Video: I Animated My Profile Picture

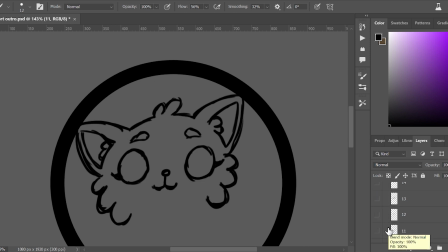[13:17]
I was kind of struggling with the head tilt part because I kept feeling like the eyes were kind of weird.
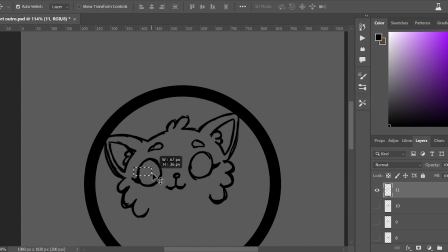[13:26]
So I just kept repositioning the eyes to make them feel symmetrical. But in the end, I still wasn't quite happy with it. But it was a small detail, and since each frame is on screen for like 0.2 seconds,
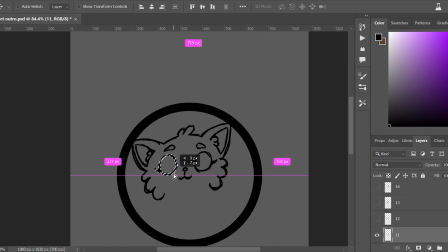[13:40]
it's not that important of a detail in the final version.
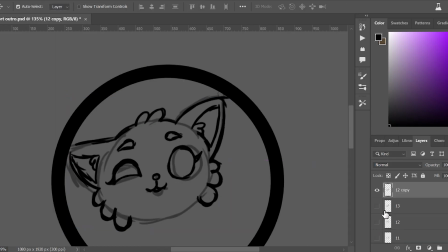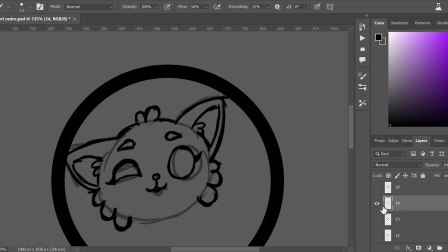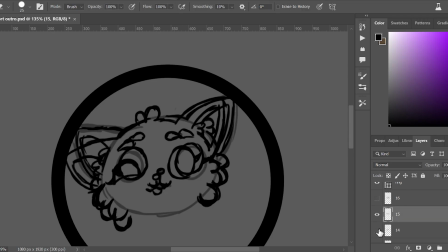[14:14]
You can see me switching between the different frames to make sure that the position of the fur is correct.
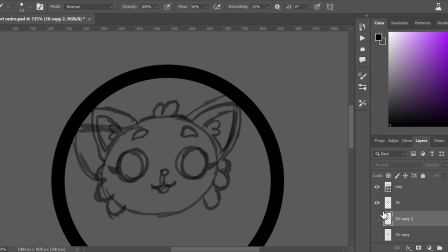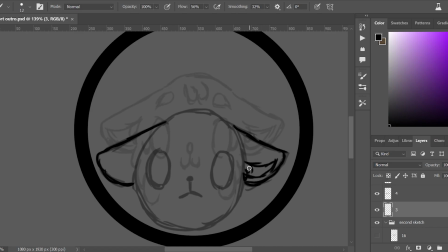[14:39]
I finished up with the first frames last because I felt like they needed the least detail and they took the shortest. I wanted to get over with the complicated part first.
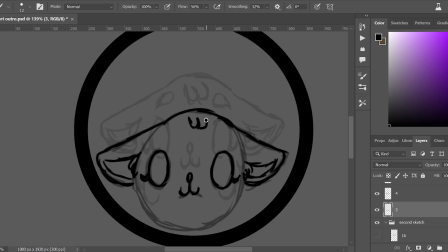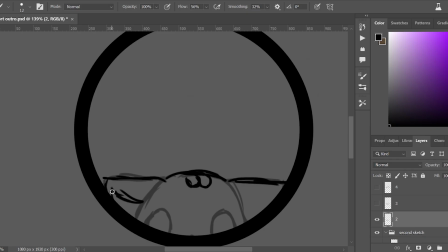Here's the final part where you can see that the fur adds most detail
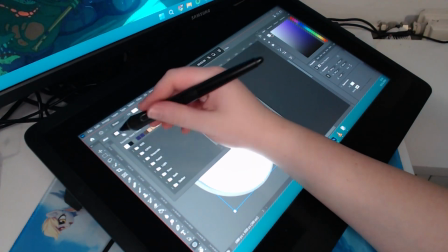[15:32]
and the animation looks much smoother with the secondary motion of the fur.
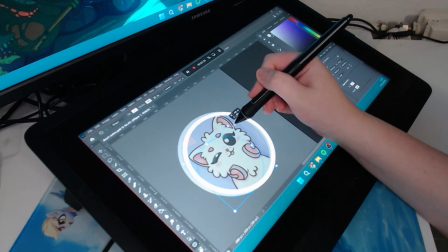[15:38]
Next, I decided it's time to do some line art,
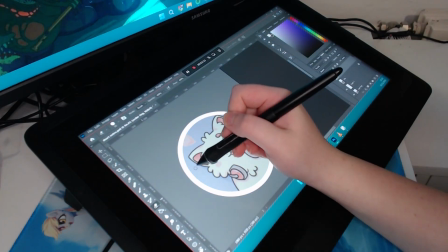[15:42]
so I started by making the white circle, and I divided into two parts.
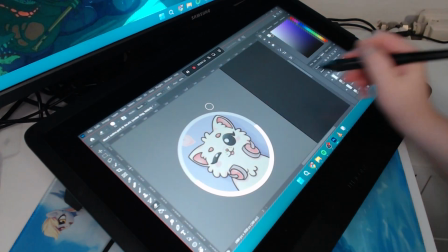[15:48]
The lower part where the circle would overlap with the kitty,
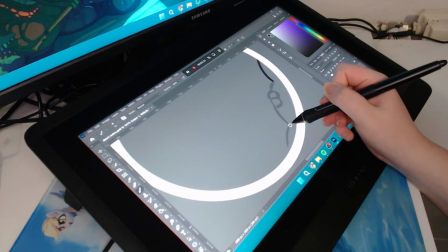[15:53]
and the upper part which will be below the animation.
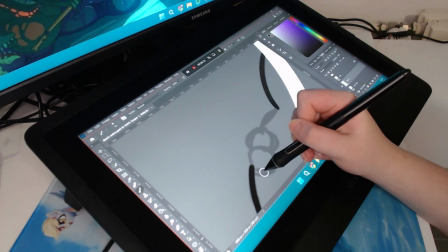[15:59]
I made this decision overnight because I figured it's almost like this sort of Looney Tunes style,
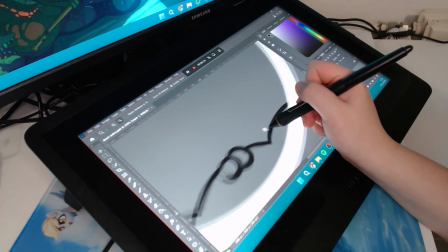[16:07]
so it would give the animation more life if the cat just slightly peeked out of the circle,
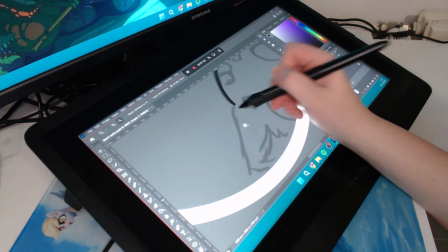[16:15]
like she's not just framed in it.
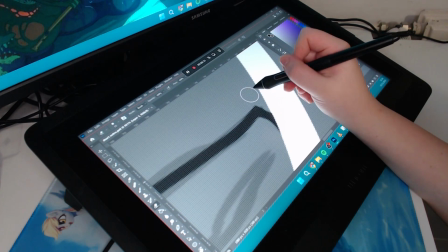[16:21]
Here you can see me doing the line art and in fact making many attempts.
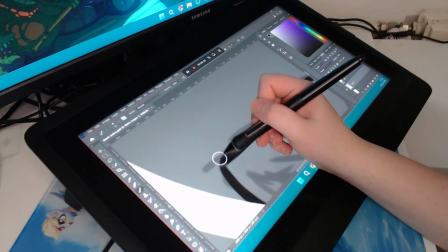[16:27]
I had to keep telling myself that it doesn't need to be perfect.
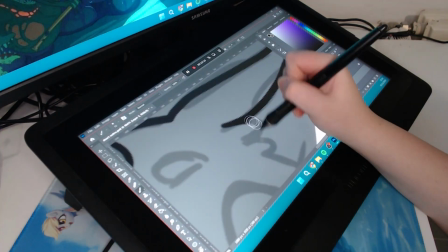[16:31]
Perfection is really just a human-made concept and it's never quite possible.
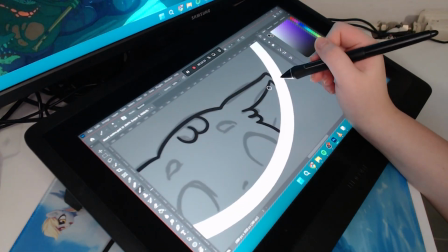[16:36]
Plus with animation, since as I said, each frame is on the screen only less than a second,
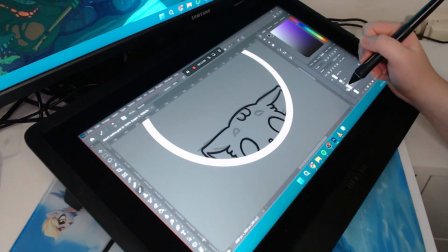[16:42]
it won't be really that visible in the final cut.
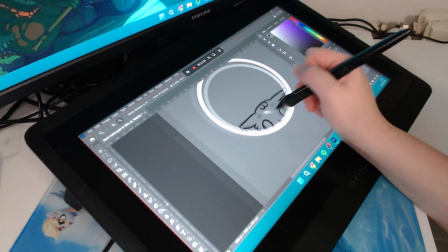[16:48]
But it's just this sort of perfectionist sickness while inking to make each line completely perfect,
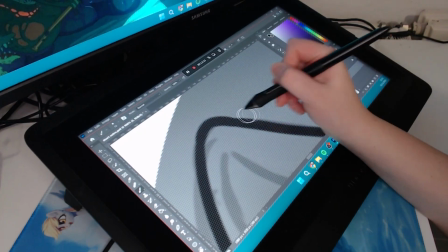[16:55]
and you just keep hitting Ctrl Z, or for me, it's already a shortcut on my stylus until the line is simply perfect.